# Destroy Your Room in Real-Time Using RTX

Now, if you are doing all this as an effect that you want to put as your background what you need to make sure is the case is that you have the first and the last frame end up being the same thing and I also recommend having a buffer so it doesn't just start
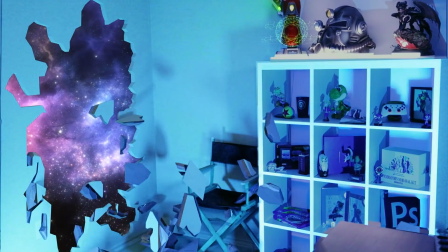(7:38)
stop right at the edges you want to have a little bit of breathing room so that you have some time to either disable the effect before it loops again or just give it a second before it does so I knew I wanted the wall to explode and then revert back into not being destroyed which is tricky how would that ever make sense luckily I have this infinity gauntlet I figured may as well use it let's use the time stone so I kind of had that in mind going forward I didn't do it in blender but you could do it I figured I'd just do it after I rendered what was important is I needed this area behind the wall to be empty to be transparent also you can see when I turn this on and off it jumps a little bit the colors are not quite as matched I don't have my curtains up to block some light I also messed up the aspect ratio so it's not perfect but it gets the point across you probably didn't notice when I first started the video and if
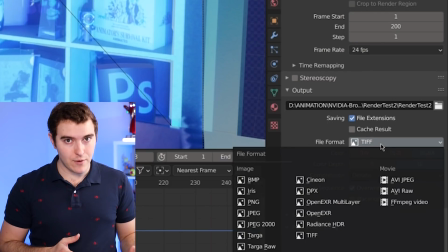(8:23)
did me so i rendered this out as tiff files with alpha that way i would be able to stitch the image sequence together and keep that hole in the wall and swap it out for something else later if you were going to take this straight into obs for streaming or you were just going to put it in after effects or something and you don't want to deal with a bunch of uncompressed tiffs because that might take a while to render you could just put a green or blue plane back there that way you can green screen or blue screen just do a chroma key effect later and that would work inside of obs as well so if you're bypassing after effects that would be my recommendation the last thing is if you are
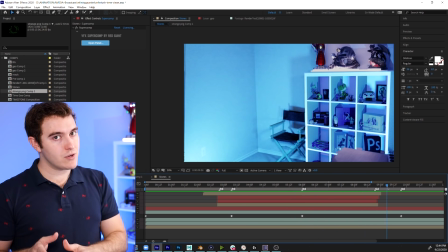(8:52)
going to do any kind of a time remapping effect, like I'm going to have this kind of go back and forth, you need to make sure that you render in a high enough frame rate that you have enough frames to stretch it out.
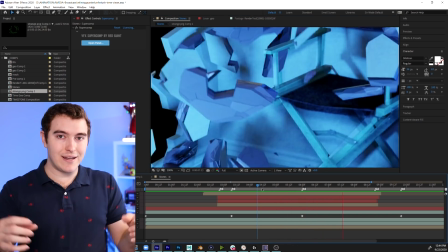(9:00)
If you render it at 24 frames per second, and then you try to slow it down, you're going to get this little stuttery artifact thing that happens here. I rendered this in 60 frames per second, but I also was playing it back in 60 frames per second. So I miscalculated, I should have rendered it like 90 or something, just so I had more frames to make it slow-mo at 160 or maybe 120 if I wanted to really go crazy, but I didn't want that much data. So whatever. But if you are trying to be convincing, that's a big part of it. So just keep it in mind or maybe don't do time remapping stuff as your first try. First thing I did was the background compositing super easy.
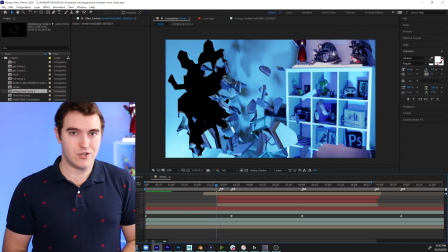(9:31)
I literally just put an object back there and it shows through because I had alpha. Next up was the time stone.
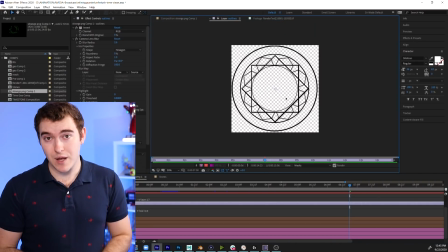(9:36)
Three main pieces for that. I created this circle thing in Photoshop and I just brought it in, used it as a layer, put a bunch of effects on it, roughen edges,
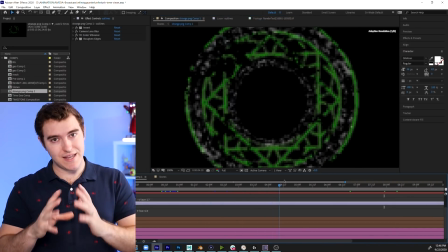(9:43)
some different colors and lighting shine effects things like that and animated all the little sanskrit icons that i created and there you go i also have these
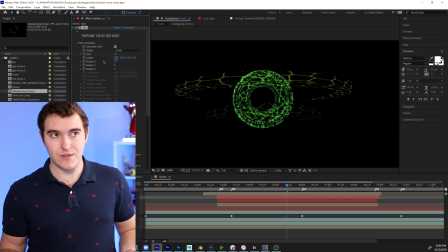(9:50)
little 3d rings around the gauntlet that's using trapcode dow i use all of red giant stuff so the trapcode suite and the vfx suite are my main two tools for doing this
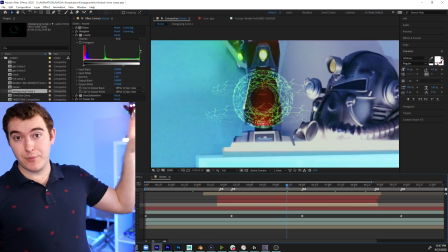(9:57)
kind of stuff after animating those elements and the glow this optical flare effect video copilot classic i wanted it to be
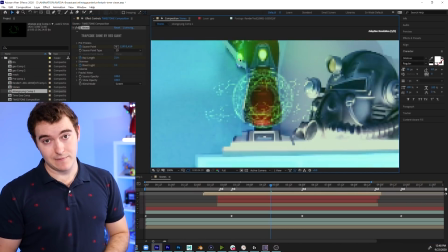(10:04)
subtle but also something you could see without having to look too hard for it now everything goes into premiere where i do the sound design so first i did the time effects just with clips from the movie just different sound effects i pulled from dr strange and infinity war and
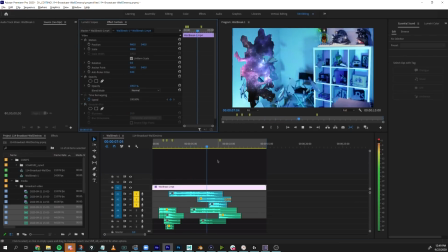then all the sound of the debris with a little bit more time things i would add to make this better overall i would improve the frame rate so i have smoother playback make the mass of those pieces feel a little bit better i would add dust elements it'd be cool to do that in 3d but i don't need to i could just do an after effects i would also add more wall construction one of the things i don't like about this so if you work on this type of a thing add more wall construction most people on the internet whenever this type of a tutorial happens it's always just a piece of geometry
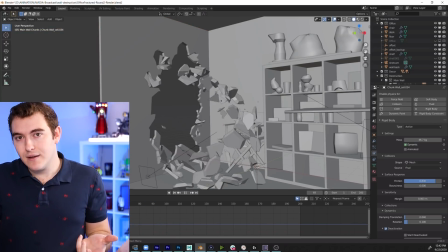(10:56)
that fractures and breaks into a lot of little pieces and that's fine but having dust having different layers of wall it'll be a
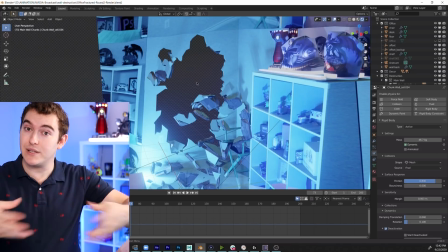(11:03)
lot more convincing so if you have some different 2x4s of wood that you put in there have those splinter in an interesting way have you know the drywall versus maybe there's some insulation that pops out of the wall maybe whatever the material on the other side of the wall if it's brick or concrete maybe that comes through as well so you have multiple layers of different elements textured differently